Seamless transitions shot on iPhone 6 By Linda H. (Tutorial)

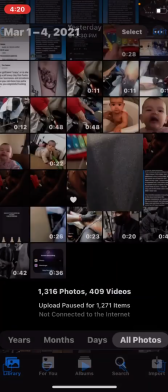Alright guys, I'm going to show you a seamless transition video and how I did these seamless looking transitions.
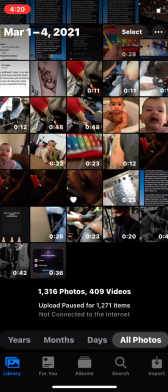We'll start off with the first clip. It's a short video shot on my iPhone 6 garbage camera.
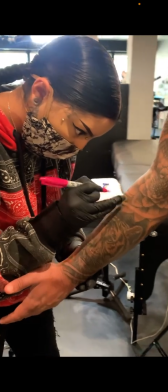So you see I pull out from a complete object or an object blocking the camera completely. We're introducing our subject here, Yuli.
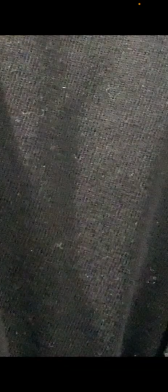She's preparing a tattoo. You see that was a swipe for the first transition.
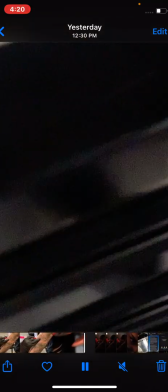I'll show it to you a little closer. And then what I do is I look for colors in the area that will match what the transition is going to look like.
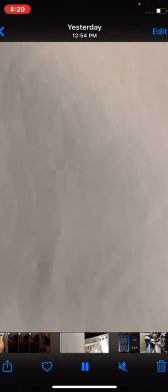So here's transition number 2.
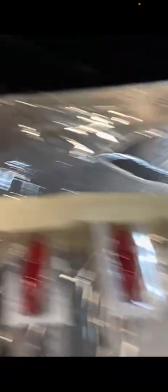See, I chose something white. Well, I decided to do it again because I didn't like how it is.
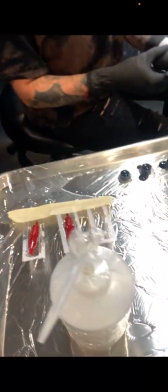But of course, you can just clip all that later. And now Yuli's about to begin her tattoo.
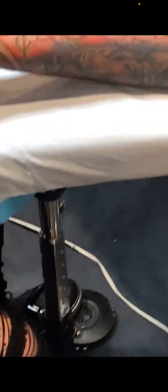So it's a nice little change from when she's planning to starting. See the stencil there with the empty flower.
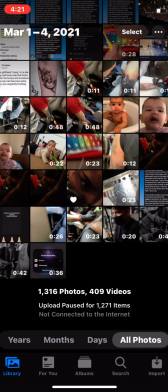And this one I'm really proud of, actually. I go behind the iPad, so let's look at the next shot. Do the same thing.
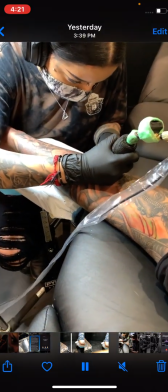Follow the iPad as closely as I can. And I think I actually end up having to go back.
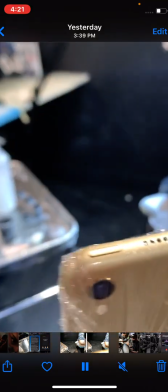Yeah. So yeah, just do multiple takes. Whatever it takes, to take whatever it takes.
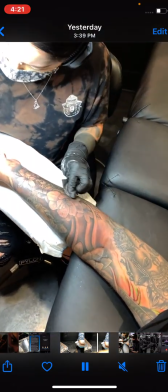How many takes does it take? All right, and there it's going to transfer to empty stencil to the flower she's working on, almost done.
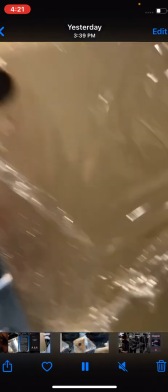And that's the end of the video, so let's show you the finished product.
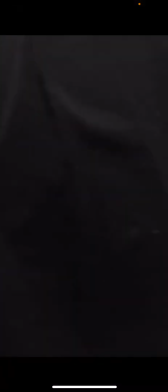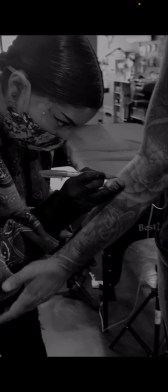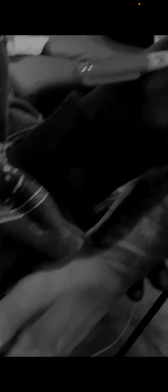Younger music.
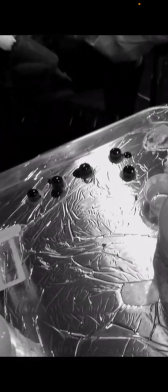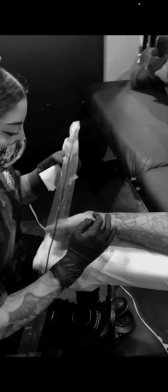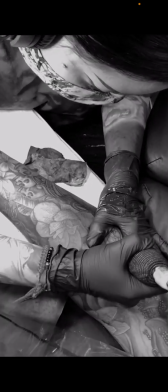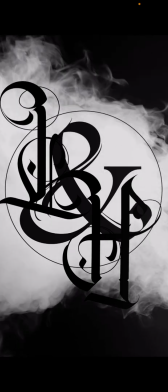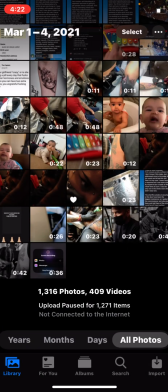Alright, and that's just a little ending clip for the business I work at. Now I'm going to cut to a clip here of how I worked on that in Premiere Pro.
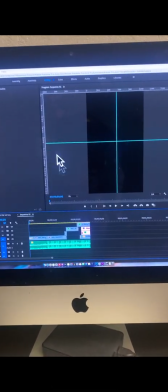Alright, and just to make this easier on myself so I don't have to record separate audio, put them together and all that, I'm just going to record with the phone.
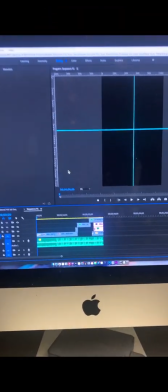Sorry if it's shitty. So you can see my sequence there. That's the first clip.
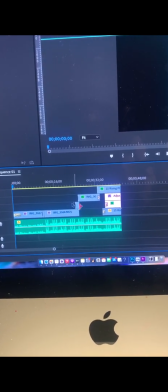That's the second clip. This is actually a combo of the third clip.
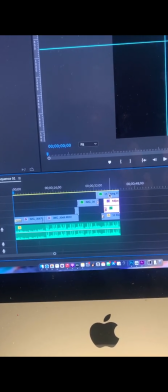I had to make adjustment there. And that's just the little effects of the smoke at the end there.
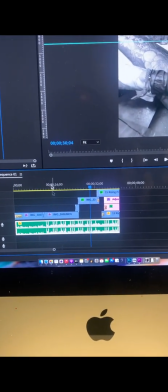There's my song I picked. And it's pretty simple, actually. See, this video is only like 40-something seconds long.
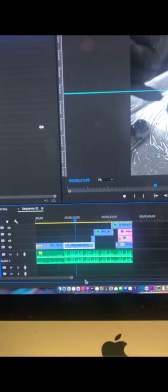This is Adobe Premiere Pro that we're working in. Zoom in. Actually, I should look at the camera, or the screen.
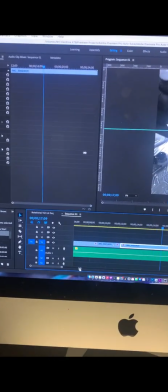It's a little bit easier. So it's pretty simple.
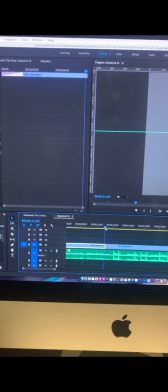Like right here, I just kind of trim it right when the white turns into, when the white completely encapsulates the camera.
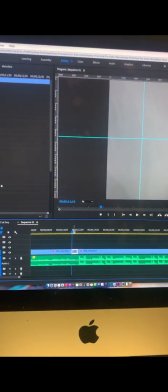I have just a little easy little crossfade. And you want to make those really short, because too much and you'll start to see, what looks like a crossfade as opposed to a quick dissolve.
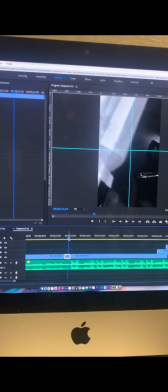And the reason why I have this cut here is because the lighting, the color was a bit off, which is why actually I made it all black and gray, because I mean it looks nice,
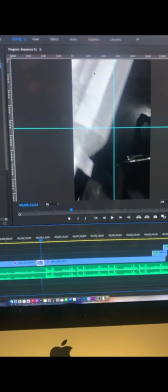and it was just easy not to worry about the color of the scene. So this changes into that.
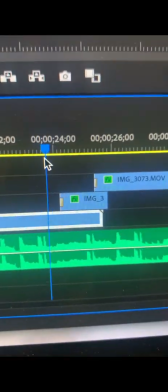We have that go over, and then again here you can see a little cross, what do they call that?
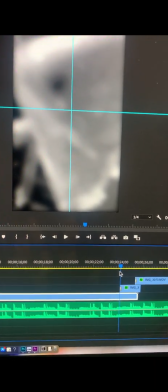What is that called? A cross dissolve. You know what I mean.
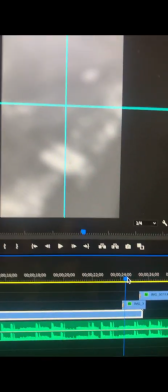So the reason why I did this here is because my first iPad transition was better than that second take I took.
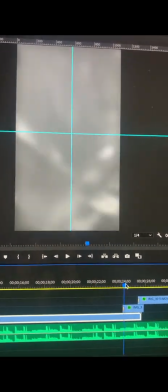If you remember, I did 2 takes in this scene. So I actually left the first one. It transitions right there.
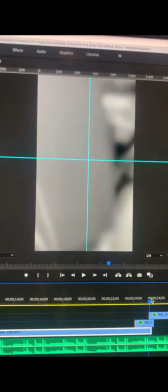And then again, you see the little cross dissolve transitions right there. Now we'll go frame by frame.
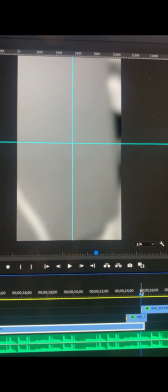You might be able to see it. 2, 3, right there, I believe, is when I matched the 2 clips.
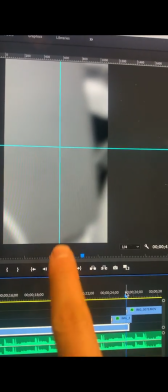See that? So you can see right there, that's the old scene.
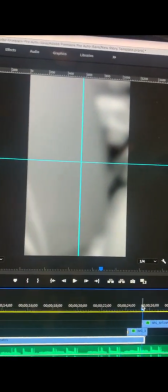And as soon as you jump over, that was the next one. It's so small. And what I do is I'll add stuff like, I'll show you here, some of the effects I have over here.
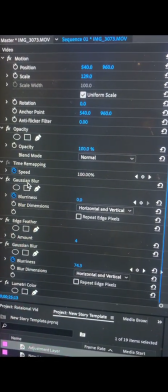You can see I did a Gaussian blur. Of course, you got to keyframe all this stuff.
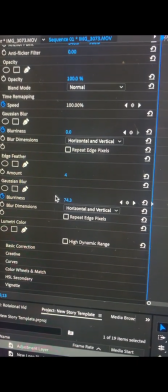The edge feather. I don't think I ended up needing that. There's the blur, a little bit of color change.
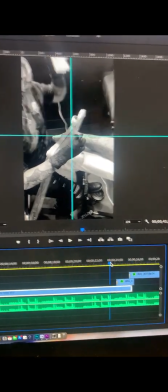And what turns from multiple takes turns into what seems like, this is actually my favorite one, seems like a seamless transition here.
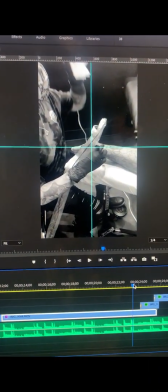Watch.
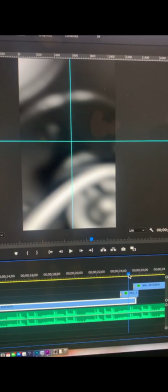And by using stuff like the blur, like the cross dissolve, and what I did here, watch, I'll show you, I'll make a couple of these disappear.
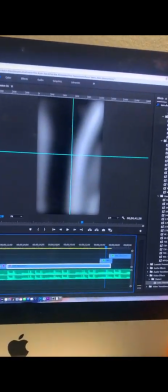So that's the 2 top clips, I just muted them, and you would only see that other clip.
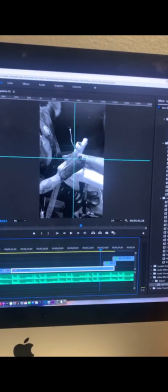You can see it just ends there. Throw in only the top one.
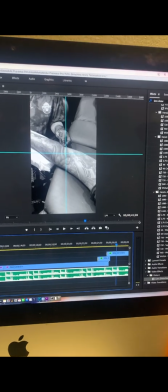So I needed something in the middle of those 2 to make it a little bit smoother. And that one's easy.
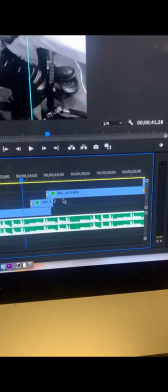You just turn the opacity down, one of these clips, make it so you can see the one behind it.
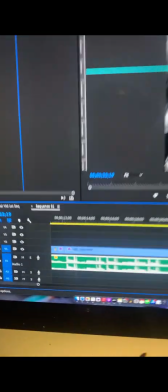Makes it easier to match them up perfectly. Now that everything's turned on, you can see all together.
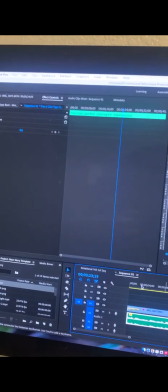And hopefully just seeing the timeline will help you understand how easy it is to pull these off.
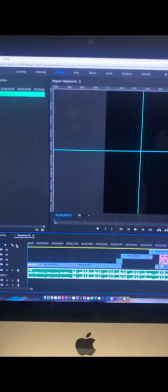And remember, you just got to look in your environment to make sure
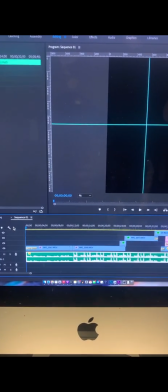that you got to make sure that what you're doing is sorry, I took a break.
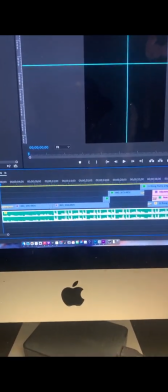I just want to make sure my mic is on. You got to, that way you can make sure these transitions are way easier, because you can do them without matching the environment.
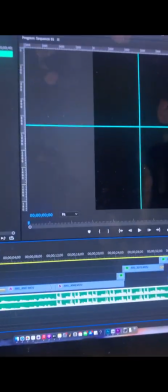It's just what a pain. So we'll watch it up close since you know what it looks like. Little cross dissolve.
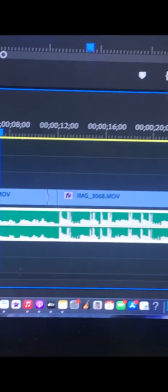And again, you got a tiny little cross dissolve there,
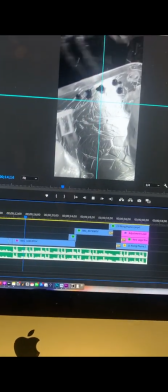just to help those 2 whites. And I did have to do stuff like adjust the brightness. Sometimes it changes from one area that's too bright.
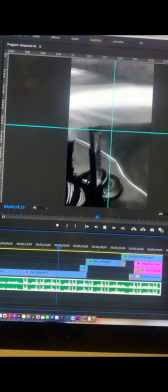And honestly, the picture quality is pretty poor on these iPhones, so
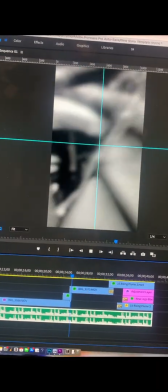definitely not great, but sometimes it's just easier for me to shoot on there and make a video in a day as opposed to spending days on it.
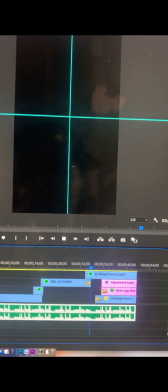So you see those little transitions to the other one, and it's done. Oh, sorry, I missed that.
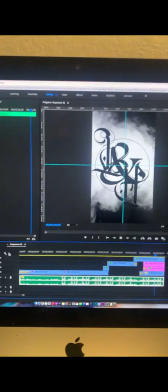But yeah, there you go. It's pretty simple. I really dig these type of transition videos. To me, they feel like they're what's hot right now, and it's getting a little corny, a little cheesy, because most of the tutorials I'm watching are a couple years old, so it's losing its value. But this shit's hot on Instagram, so try it out. It's very easy.